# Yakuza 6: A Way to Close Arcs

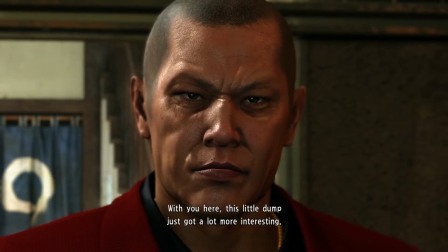(17:02)
Right back into the villain. So you can see the pattern here.
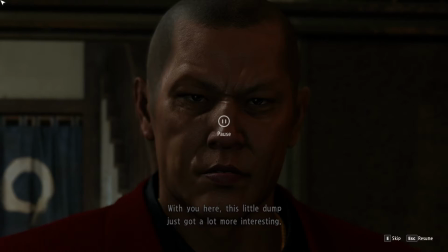(17:07)
The idea is that every time the villain gets to make a grandstand statement like this, he only does it if he has revealed something beforehand or done something to raise energy. This is a basic idea. You don't make a grandstand statement unless there's energy behind it.
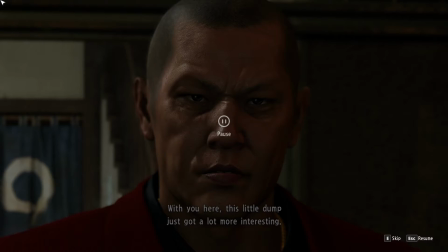(17:25)
And so every single time he's going to make one of these grandstand statements, he reaches out into the past chapter and makes sure to close down a thread or reveal a secret or whatever, just to pull that energy forward so that he can make his grandstand statement and absorb it.
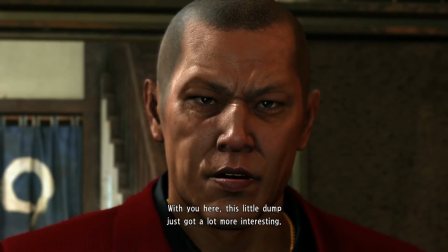(17:41)
We're going to see one more example of that as a callback to our fight, the cringing villain.
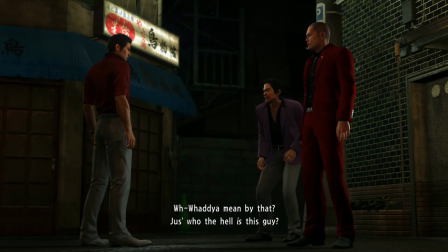(17:50)
Gotta get enough energy for one last grandstand.
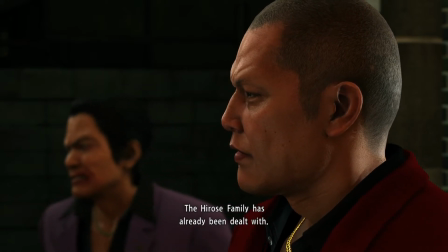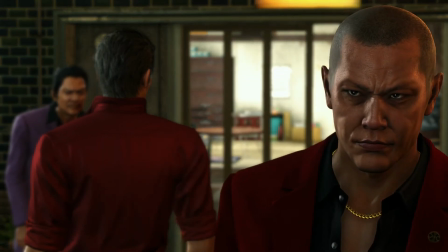That's great. I love this inverted two-shot. This is a really great visual. The fact that we have backlighting on his face is also fantastic. And it's further augmented by the fact that we got the two cringing whiners in the background.
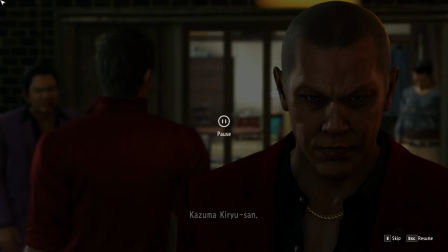(18:21)
This is a really good shot. And it's a great shot to exit on. We've now invested a ton of energy in this new villain. A lot of the stuff from the first chapter and all of the energy from the boss fight have now been moved into this new villain. By the way, I should note, everybody here is from the Yomei Alliance. The Yomei Alliance is like the Hiroshima version of the Tojo. The Tojo are the urban Yakuza who are all slick and refined, and these guys are the small town Yakuza. Notice that all of the big Tojo clan characters in this game wear ties. None of the Yomei do. Small detail, I love it. Let's get back into investing energy.
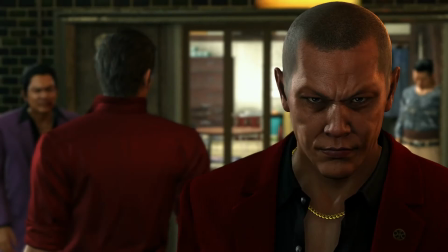(19:04)
It's time for him to walk off.
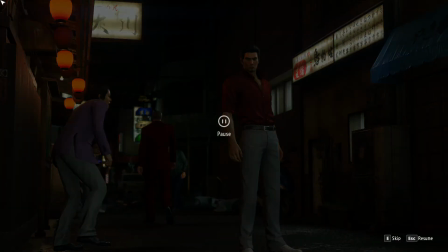(19:09)
Notice that as he walks off, the cringing villain follows after him, and our two buddies, the low-level Yakuza buddies, bow.
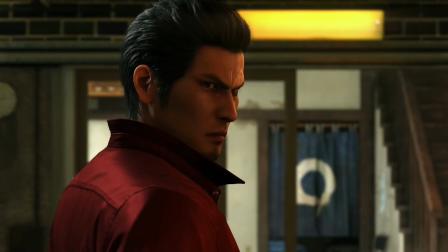(19:20)
Just more stuff to build him up. Now this part is great.
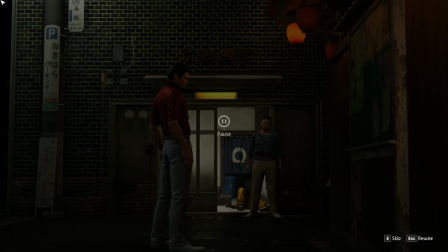(19:25)
First off, the framing here is wonderful. I love the slightly off-kilter way that it's framed. The fact that the lighting really works with that building tile. Oh, this is a great shot. This is really a wonderful shot. It's also the end of the threatening portion of our transition.
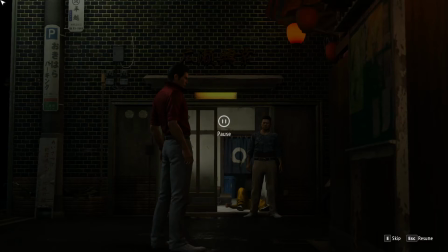(19:45)
We've now closed down the fighting. We've used up all the fight energy. We've got the villain off stage. It's now time to start resolving the personal conflicts. Let's see where that energy goes.
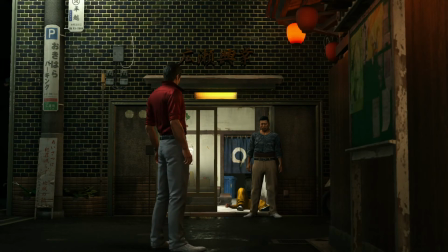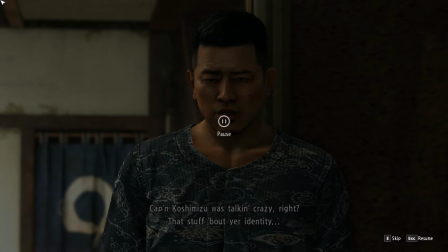(20:03)
Here he is, making it clear that we're transitioning out of the Koshimizu threat time and into the personal time.
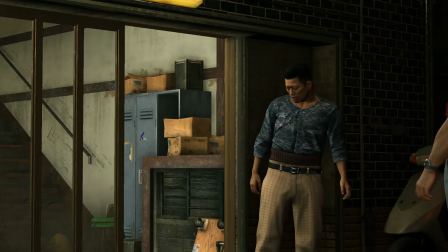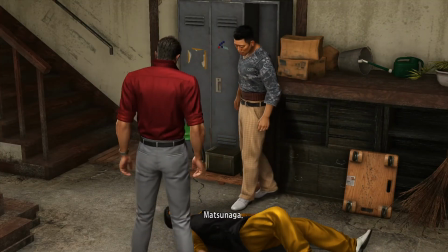(20:16)
This lets us change who we're investing in much more straight, much easier.
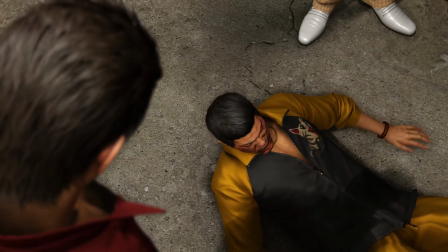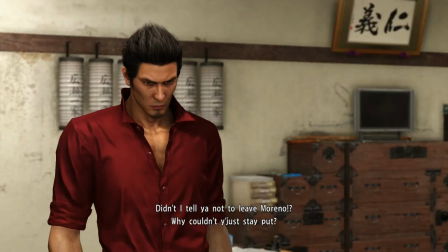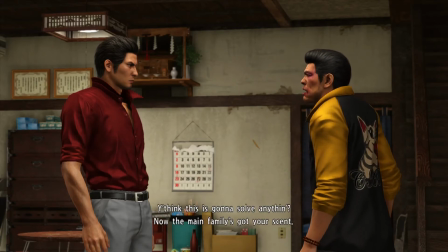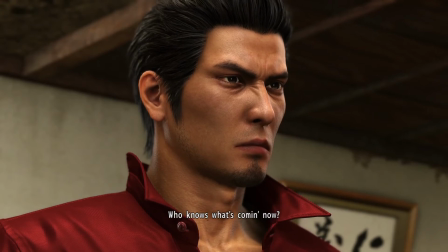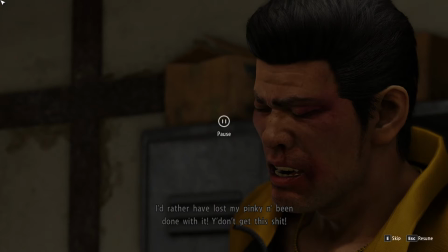(20:51)
So here we get another character reveal. While we learn that that the other guy, I forget his name, the idiot, we learn that he's skeezier and weaker than he appeared. He was kind of attaching to us like a limpet.
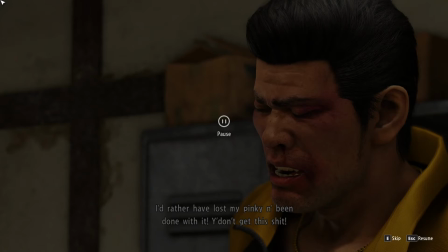(21:06)
This guy is the opposite. We learn that he was desperately trying to protect us. That's why he told us to stay behind.
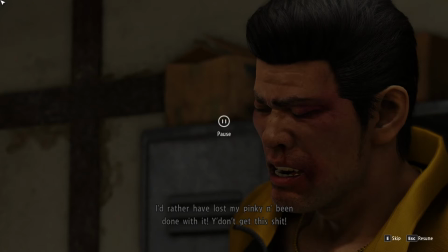(21:12)
That's why he tried to keep us out of things. He was trying to make sure that we weren't going to get involved and we weren't going to get hurt. He was accepting it as his mess. This guy's great. And that's something that's going to make us go, aww, and it's going to build up that energy. Where do you think that energy is going to go? Let's see.
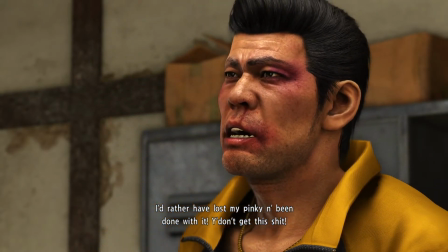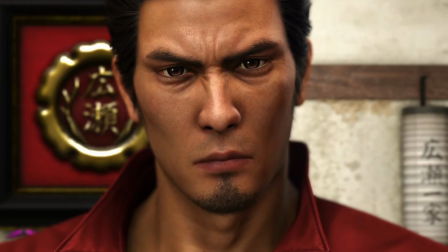(21:37) Matsunaga. Ah? 全部 承知の上だ.
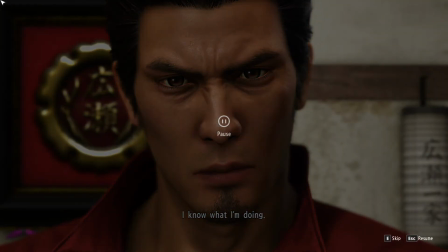(21:44)
Straight into the hero. Yeah, that's right. Gotta take a little bit for ourselves so that we feel like our hero is bigger and stronger and more reliable for the upcoming chapter. We got a bigger enemy. We should probably have a bigger hero. Trust me. I know what I'm doing.
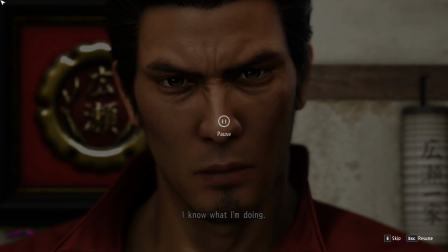(21:59)
And I'll take all of that emotional energy from closing down the plot thread and getting the character reveal. I'll take all that energy into myself. Don't worry, though.
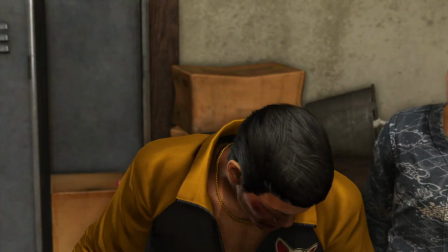(22:12)
A lot of energy is going to be invested into this crowd of guys, because this crowd of guys remains important for the rest of the game.
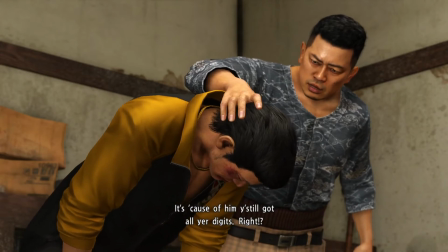(22:20)
So we're going to move them from being a ragtag bunch of
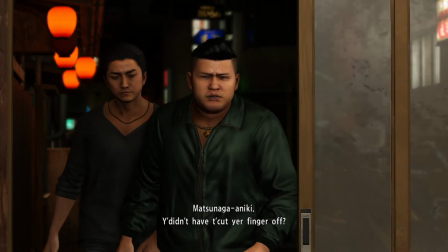(22:25)
nobodies that can't do anything into a fairly coherent team that supports each other.
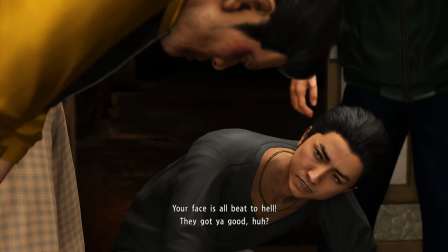(22:30)
And how are we going to do that? We're going to make sure that everybody shows support, we're going to make sure everybody's bonded, and we're going to reveal that they protect each other pretty aggressively.
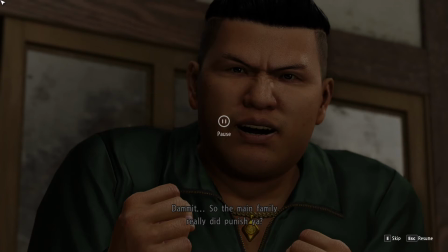(22:42)
Now, don't worry too much. I know you've already seen it, so it's not going to be much of a swerve. The main family didn't punish anybody. But here's the thing. Even if they had punished him, we would have to be careful about how we framed this,
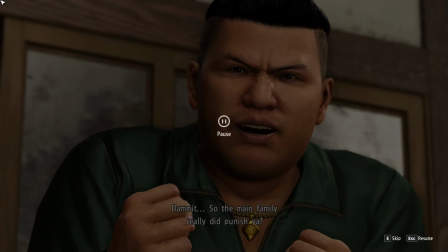(22:54)
because we've already walked the villain off stage and changed over into the personal section where we're focusing on our relationship with these five guys. So it makes a lot of sense to make sure that we can pull up that worry, that fear.
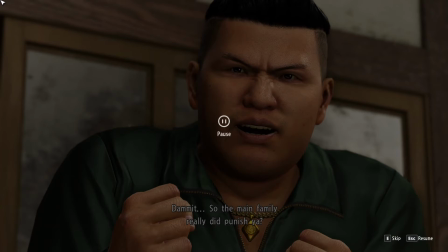(23:08)
We can actually hear the music tinkling in the background to amplify it. But we've got to make sure that it directs back into the group. It directs safely into the group where it will serve long-term use to show how they support each other and how stable they are and how much they've grown.
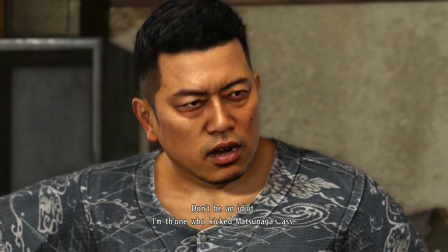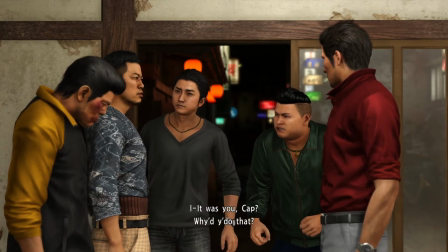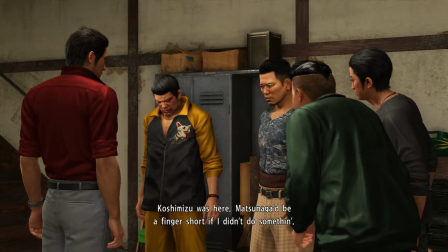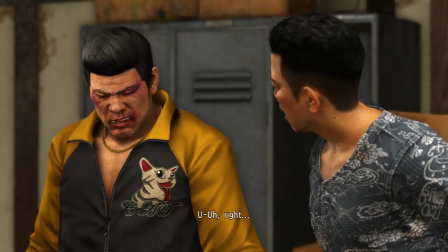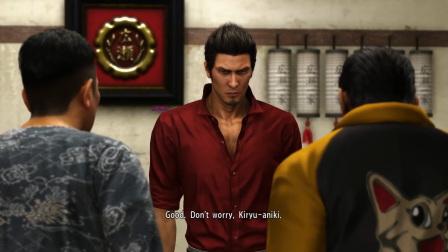(23:50)
See, it's working really well. We've reinvested that into this group.
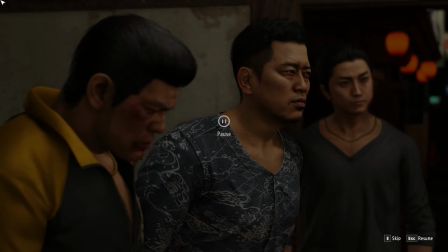(23:54)
The group is showing that they can work for themselves. They can make sure that that they can stand on their own a little bit and resolve things on their own a little bit. They've grown from being completely worthless. Most of them have. Unfortunately, the guy in the middle there, not so much. He is a total waste.
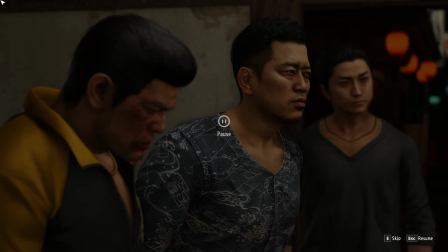(24:14)
We'll talk about that later.
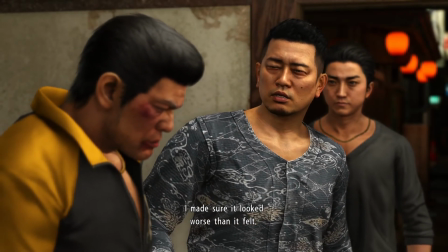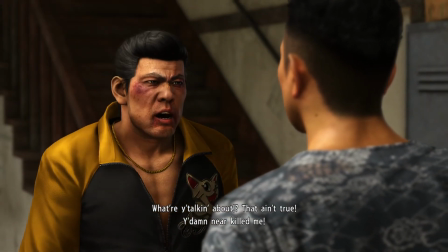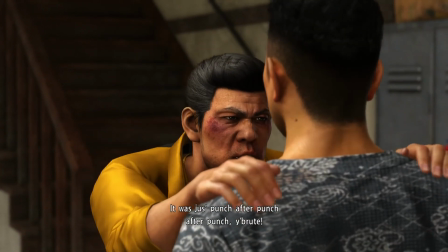(24:26)
Here they are getting into some friendly shaking and headbutting.
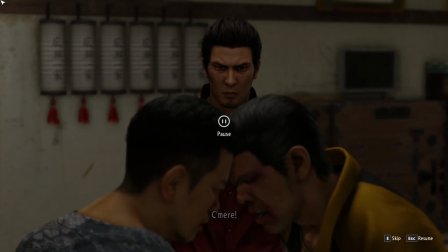(24:34)
This is a good level of cool down energy. It's showing that things were threatening, but everybody's still playful, everybody's still energetic. And then of course, our main character laughs. Now, watching this alone, it might be strange to see him laugh,
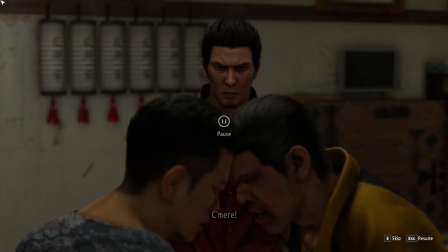(24:51)
but a lot of the previous cutscenes were explicitly about, I didn't show you them, but they were explicitly about the fact that he knows these guys are lying to him, but he likes them. And he was like smiling and laughing in those too. So this laugh is not like out of the blue to us, the player.
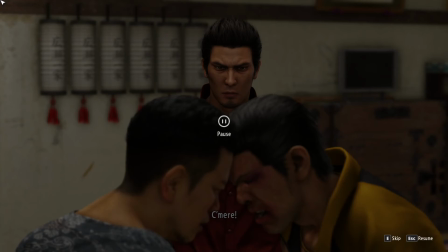(25:10)
It might be out of the blue to these people though, these low-level Yakuza thugs, because they certainly didn't see those scenes.